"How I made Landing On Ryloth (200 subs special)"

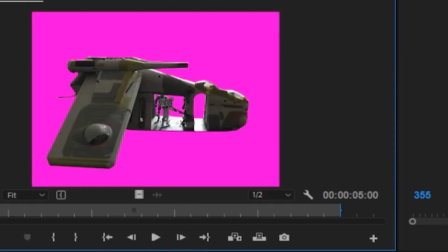4:16 So I stuck with orange, and then we went back to purple with another one. I don't know why I changed.
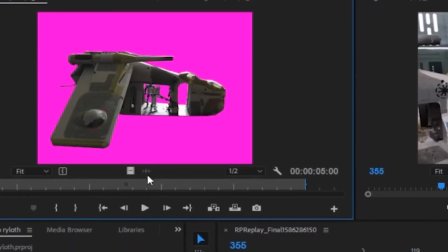4:23 I can't actually remember. I think it was because on this one the sun was... You can see there is a bit of glare by the feet of them.
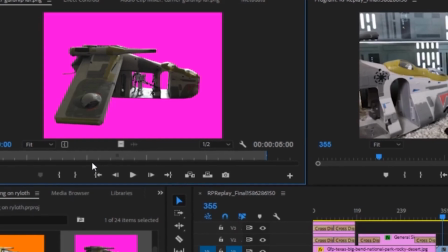4:31 That was kind of annoying. It's because when I took the pictures, like the sun...
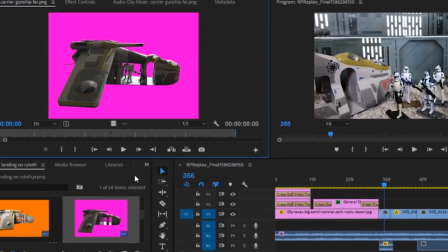4:37 It was like it probably had been about half an hour, and it just got lighter in my room, which is really annoying.
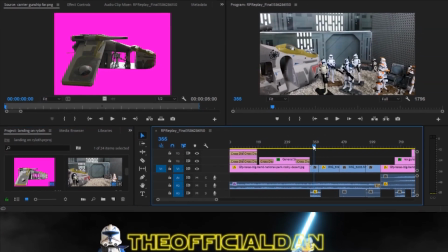4:42 Yeah, that happened. Stop motion. So the stop motion sequence we have here, I didn't take too long to do.
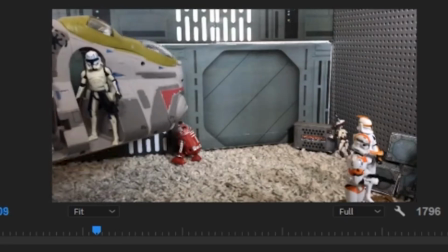4:50 So we've got stop motion here, and then it goes to just a normal video, and video again, then stop motion.
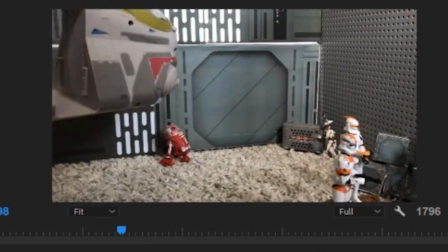4:58 The reason why I do video when it's like a ship taking off is because if you try and do it in stop motion,
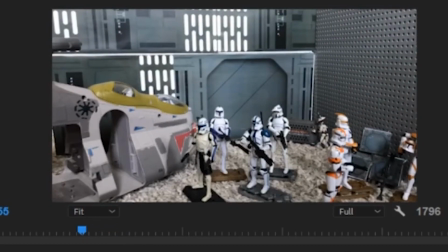5:06 you need to hold it in the exact same position for whatever your frame rate is. I think mine was 2. So I need to do 2, 2, 2, 2, 2, 2, and keep moving it up. But you just can't hold it steady unless you have like on a solid, like if you had like a tripod or something and it was like on there and you were lifting it gradually.
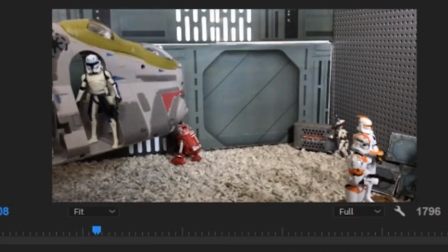5:25 So I just thought it looked smoother doing a video, and I think it did look better as a video.
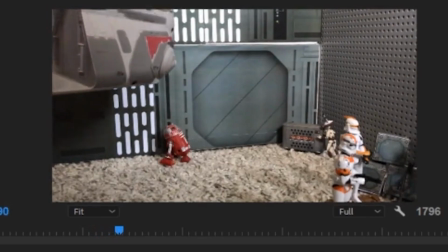5:32 You can still see it wobbling a bit, but it does kind of give off the realistic effect.
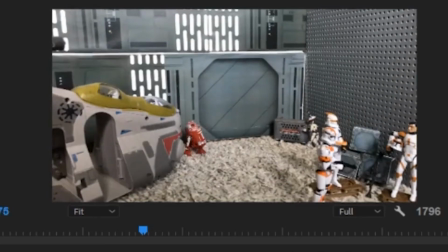5:38 One issue I did encounter was when I was going from video back to stop motion.
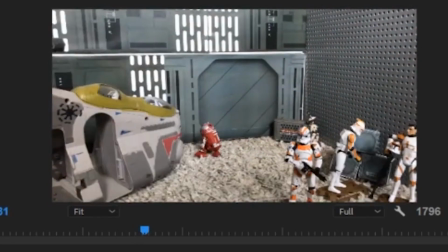5:44 You can see the resolution is slightly different.
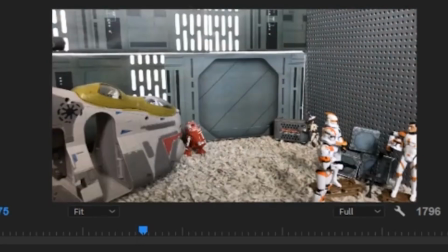5:48 It's more zoomed in on the video, then when you go to the stop motion, it's more zoomed out.
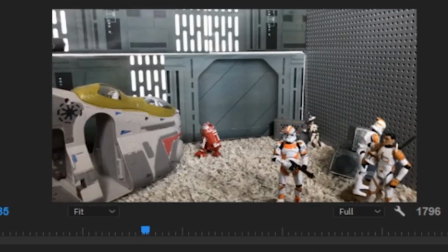5:53 That was an issue. It's mainly with iPhones, I think. Something to do with the resolutions, because for example, you go into photo and in video, it like has them zoomed in different rates, and I don't know why they do that.
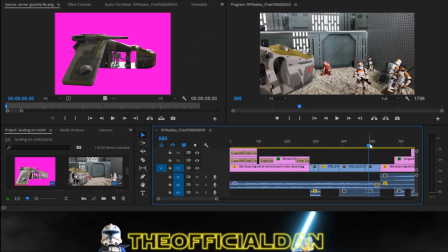6:06 It's kind of annoying. It might just be with old iPhones like the 8s and that, and then go into 10s and that. It's probably not that bad. But yeah, that's what happened. Really annoying.
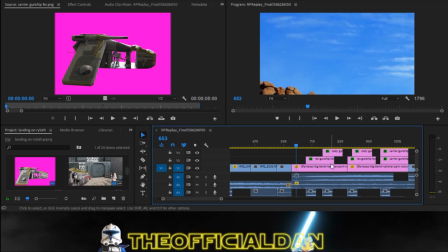6:17 Now when we get onto the background, I think I used one image and I just messed around with zooming it in and stuff.
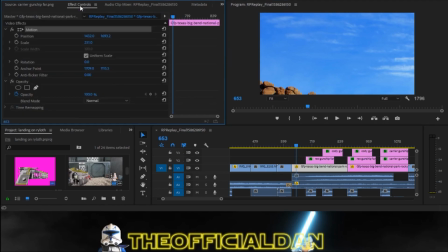6:26 If I can try and get it, which this is going to be a pain to do, isn't it?
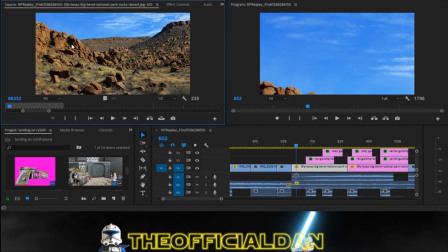6:31 So you can see here, I just really zoomed in this top corner, and I did that for the rest of them. So I just changed it throughout. So you got the middle bit here, and then somewhere else we have
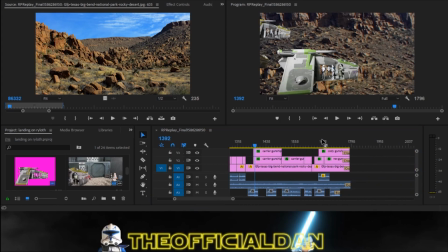6:47 slightly lower down, and then when they do land, it is the grassy bit down here.
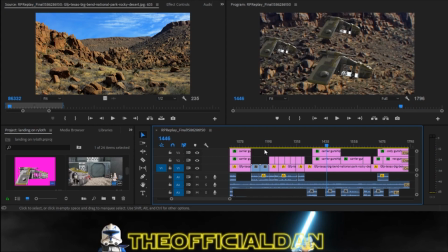6:57 I was surprised. I honestly thought I'd have to use more images, and I'm glad I didn't, because it keeps the continuity going.
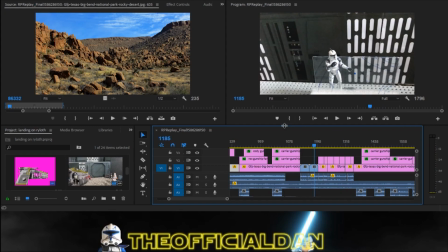7:03 Because otherwise you'd be able to tell with like the lighting and everything being off if you got a different picture, different resolution, and all that sort of stuff. But yeah, anyway, this is what the timeline does look like. So it's not too complex.
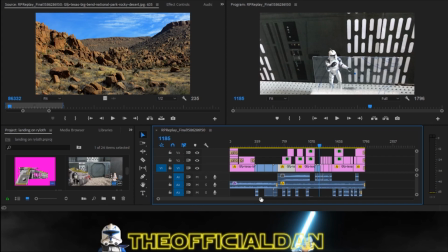7:17 Like it could be way more complex easily. But yeah, it's not too bad, and it was quite easy to edit around.
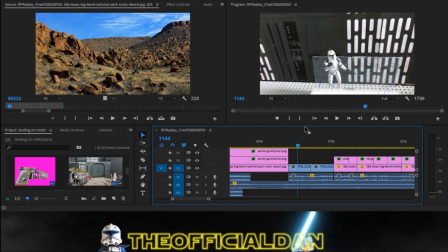7:24 The one bit which I always find fun doing is getting the voice clips. I just get I watch clips on YouTube from Star Wars: Clone Wars episodes. I've watched all of them, so I kind of roughly know what lines I want.
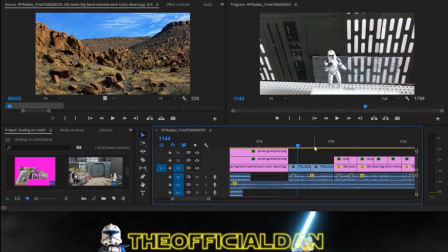7:42 So I kind of know what episode they're in. Then I just have to find the clips, because you can't screen record on Disney Plus. That's what I do for my clips. I use the iPhone built-in screen recorder, screen record the clips, put the clips in,
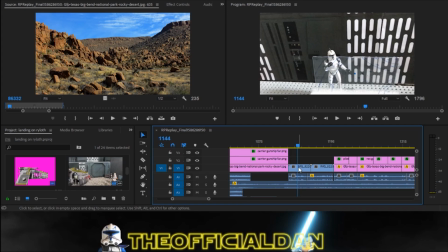7:54 and then unlink the audio and video tracks, delete the video track, and then you just got audio. Or you can just put it into VLC, something like VLC, and then convert the MP4 just to MP3.
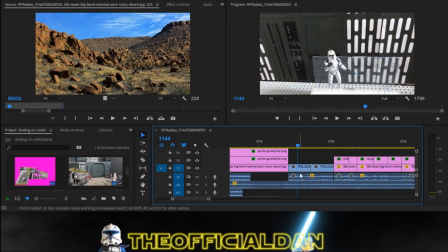8:07 It depends what way you want to do it. What I did was I got a whole series of clips together and put them together that way. So it was just like, I put all the voice lines in a separate project, then exported it as an MP3, and then just dragged it into my main project sort of thing.